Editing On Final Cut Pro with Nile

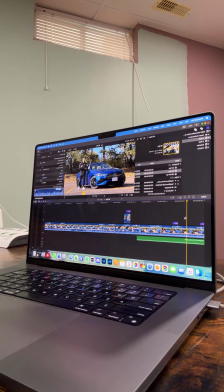(8:14)
So anytime that we're talking about a previous model that we've done, we want to compare something, it's very easy to be able to do that and pull it up. And I just want to say hi to one of our viewers here. I'm looking at it from down here.
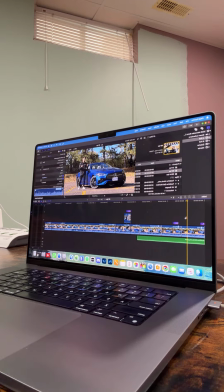(8:29)
Amir, thanks for saying hi. Thanks for coming in. Appreciate you guys watching. So here's the video, right? We're looking at, give you an idea of how much footage we're dealing with.
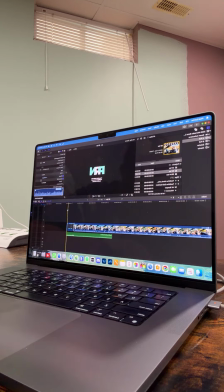(8:40)
We've got a 26-minute video of what Victor has filmed here.
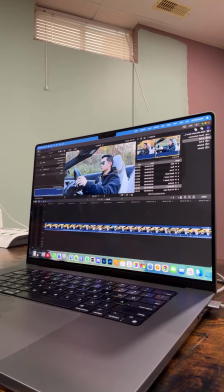(8:46)
He also has, he's told me that there's like a little driving segment here at the end as we were experimenting with some of the ways that we signed off from the videos. And so it's,
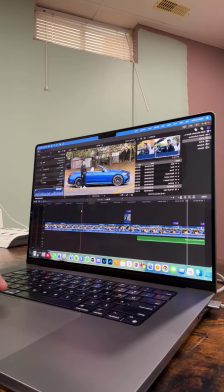(8:57)
maybe like 27 minutes of footage that he's going to ask me to basically cut down to about 13 or 14,
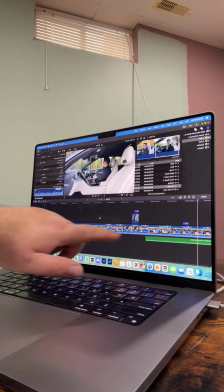(9:04)
depending on all that. And you can see very easily what I like to look for when you're going into the waveforms.
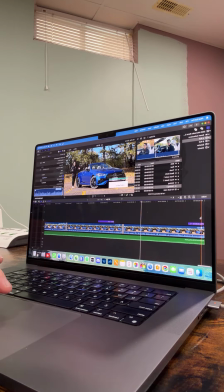(9:11)
And you can see there's not like a lot of pauses, right? So for the most part, each take that Victor's got here is pretty much good to go. I don't have to do a whole lot of editing. So I'll space it together so that the transitions make sense.
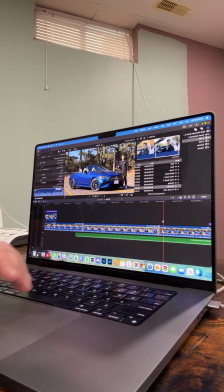(9:24)
There's enough space in between, as he's finishing off. So I'll give you a little example. Here's how it would sound with this transition.
Just under 94 grand. To give you guys a bit of background, let's do some backtracking.
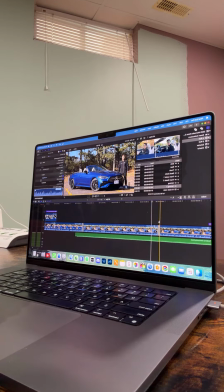(9:37)
So see, there's just enough space in that transition there to ensure that whatever he was saying has finished, but it doesn't linger for too long. I like to make sure when we're editing our videos, there's a good flow. There isn't any real pauses.
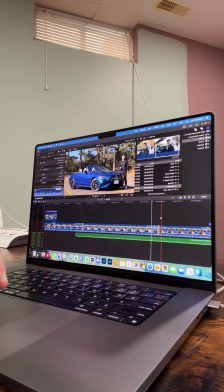(9:50)
We're not going too fast either. It's something that people have asked way back, like 5, 6 years ago. They were saying to me, "Hey, can you maybe slow down a little bit when it comes to your speech? You're talking a little too fast."
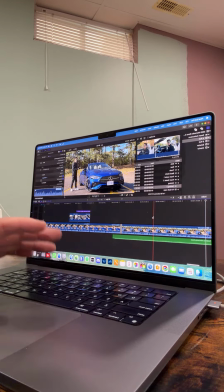(10:05)
So we do try to ensure that whatever we're presenting is smooth, concise, and the full picture is there. Now, a couple of things that we do differently here on Test Drive.
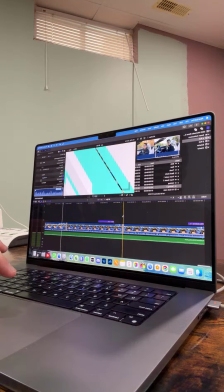(10:16)
You can see with Victor's clip here, the introduction, it's about a 36-second clip.
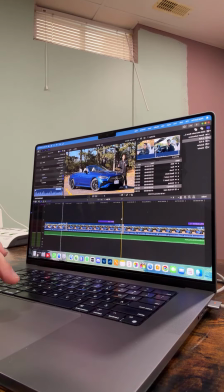(10:23)
There's no interruptions, right? He was able to record that 30-second stand-up without interruption. But yeah, it's even though he's standing there, it's a nice background. We do like to put some B-roll. So typically what I'll do is once I've finished editing everything,
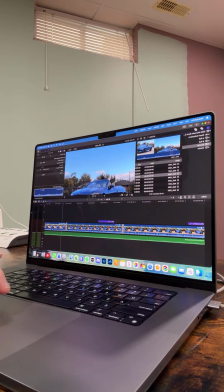(10:38)
I'll go look for some of the exterior B-roll and I'll find some shots that kind of complement whatever he's talking about.
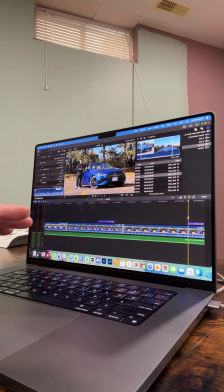(10:44)
And I always try to edit so that there's a natural sort of pause in the sentence. So I'll give you an example here.
AMG models, you have the 35, the 43, the 45, the 53, the 55, the 63, and some of them are S models and some of them are SE models.
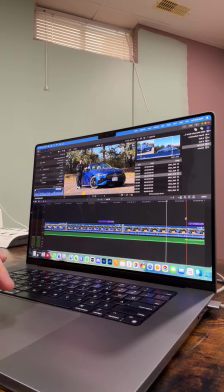(11:03)
So if you're just looking at the waveform, might not be able to see it too well on the live stream here, but there's a little bit of a break here when he was going through the model designations. If I wasn't listening to it, I might have started putting B-roll there. But I don't like putting B-roll in the middle of a sentence.
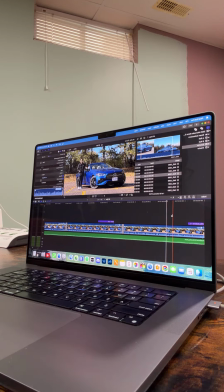(11:20)
I try to do it at the beginning of a sentence. For me, it just makes the video a little bit more pleasant to watch. So in this case, he talks about the models, takes a little bit of a breath there. So I'm gonna drop a piece of B-roll in this section here.
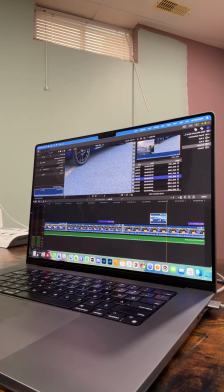(11:34)
And then, I like to try to get I have like a little 180 rule.
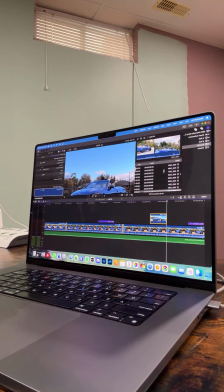(11:39)
So if I've taken a clip of the front here, then I'm gonna try to find a clip of the back. So then that way you're getting a 180-degree view of the front and the back.
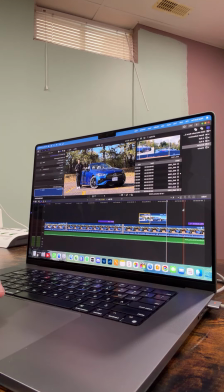(11:49)
So here's that same clip now with the B-roll on top.
The 53, the 55, the 63, and some of them are S models and some of them are SE models.
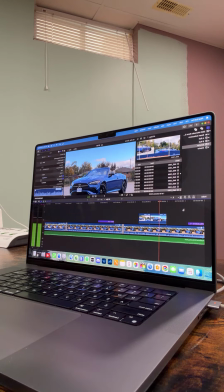(11:59) In such a sport-saturated market, the question I want to ask is whether if Mercedes has lost some of its identity to AMG and whether if you can still get an elevated experience from a
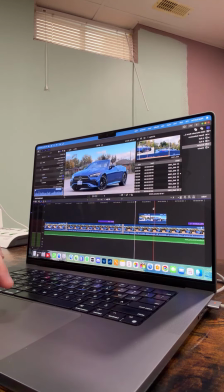(12:12) non-AMG sports car.
So I'm not as worried about where that sentence ends in relation to where the B-roll ends.
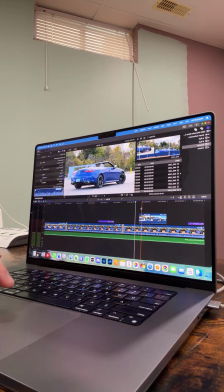(12:21)
So for me, he's still talking, even though the B-roll was there. I might put another clip.
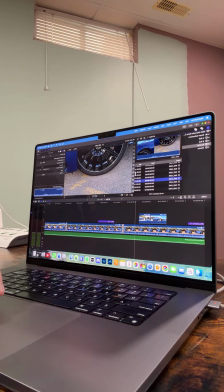(12:26)
So what I like to call sexy B-roll, something like this, like a close-up of a particular piece of the vehicle.
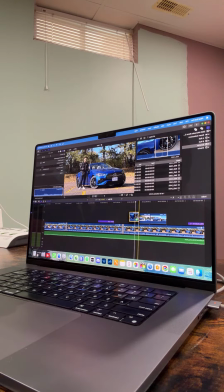(12:32)
I might take a short clip like that and put it in there. So then that way there's a little bit more as he's talking.
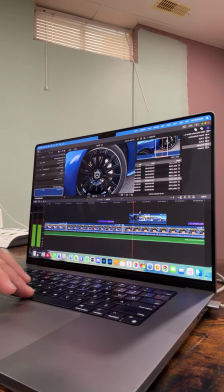(12:39) On AMG sports car. This is the 2025 Mercedes CLE 450 Cabriolet.
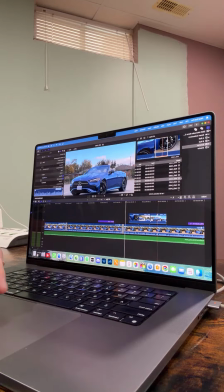(12:47)
So I like doing that. I like to put a little bit of B-roll because these guys they'll film a whole bunch of it depending on the car.
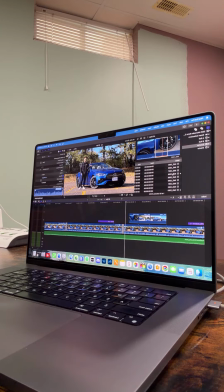(12:54)
What I always try to stress to both James and Victor, and I think of it myself when I'm filming, is if we've done the car relatively recently, if there isn't a whole lot that you're going over, then make sure that the B-roll matches how much you're talking, right? If you've got a 4-hour video and I have like 2 minutes of B-roll, it's not gonna work.
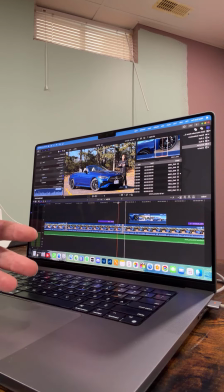(13:13)
But same thing, if you have a 15-minute video or a 13-minute video, but you've given me like 27 minutes of B-roll, there's too much, right? So anyway, I like to fill it up with things like this, whether I'm talking about the car, again,
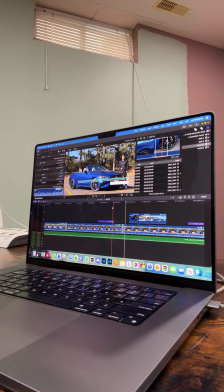(13:28)
I still try to get that lower third to show up around when he's talking about it in a natural break in that sentence, just again to give it a nice flow. We do the same thing when it comes to the engine. I always like to put the engine itself, even though in this case, you can see Victor, what he filmed here,
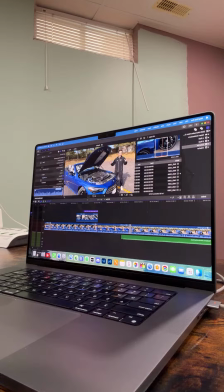(13:45)
he talks about the car and then it cuts right away to the hood being open. Now, I think that, not a very clean looking cut. So I will put the B-roll of the engine on top. So as the viewer's watching, you're seeing him talking about the exterior.
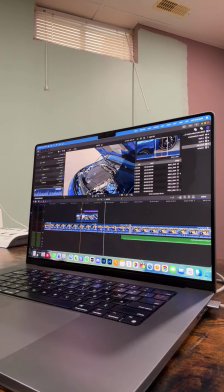(14:02)
Now we're talking power figures. You've got the engine. Oh, now we come back. You might not even realize that he had the hood closed the first time you saw him, and now it's open the second time.
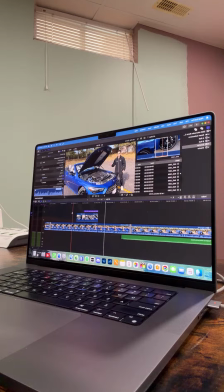(14:12)
So a little bit of magic there. And there's one rule I have. It's been my rule since I started doing this way back in 2015. Actually, this is the 10th anniversary this month of Test Drive.
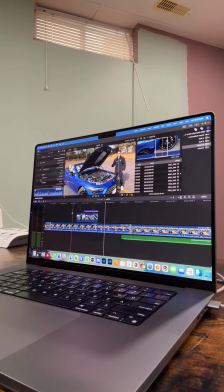(14:30)
I started filming car content November, like around this time, 2015. Never, ever will you see a jump cut of any sorts.
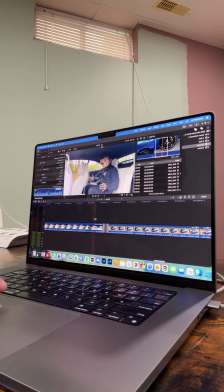(14:41)
So I don't have any examples here just because I haven't actually started editing Victor's video a whole lot here,
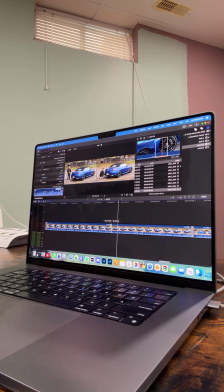(14:47)
but here's an example just because he filmed two separate segments, two separate versions here of the trunk. So he's talking about the trunk and then it cuts. You will never see a cut like this, what they call a jump cut.
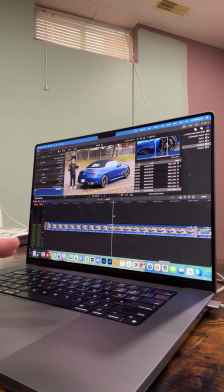(15:01) Downwards.
As expected with I hate them. Every time I see jump cuts in videos, I hate them. I almost like stop watching the video. Especially when it comes to car content. If you're jumping, jump, jump, jump, jump, jump, jump, jump, it's just annoying.
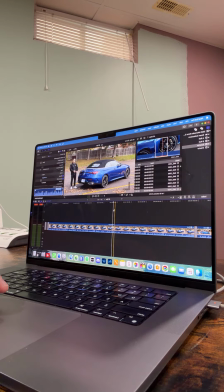(15:14)
So anytime I've got a cut in the timeline, whether it's it's the same shot, right? You can see the camera hasn't moved, but because Victor filmed, he stopped recording, he started recording again, and he went, like,
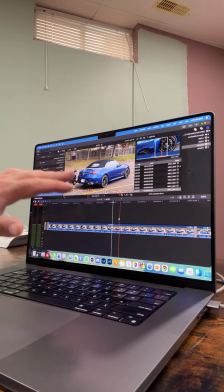(15:29)
you will never see a jump cut on test drive, on PRN, any of the content we do,
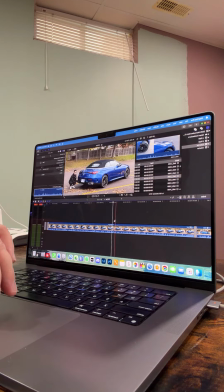(15:36)
because I will put a piece of B-roll. So in this case, he's talking about the trunk, he's talking about the rear end.
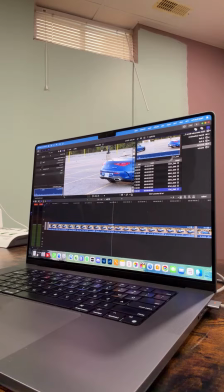(15:42)
So I'll go find a clip that kind of matches whatever he's talking about, something like this. And it doesn't have to be at the beginning of the clip, even though it's usually easier for me as I'm editing it, but I will put it wherever it makes sense logically so that you're watching it,
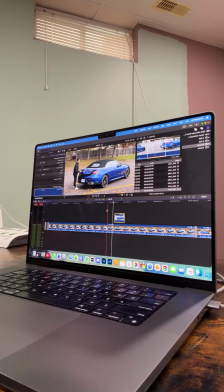(15:57)
we go to B-roll, and then we come back. I absolutely hate jump cuts. Let me know what you think, but I think they're the worst. It's just, for me, it's just lazy, right? Nobody's perfect. I mean, there are people who are perfect, but nobody's perfect in the sense that you can go up,
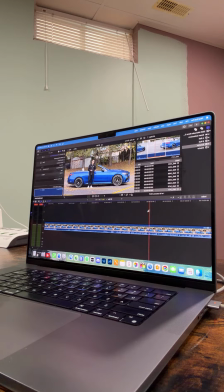(16:14)
you can film 20 minutes of content all together without making a mistake or taking a breath or having a sneeze or a cough or whatever. There's things that you got to cut out, right? And in this case, like all of this, I'm going to be cutting it out. I will never ever have a jump cut.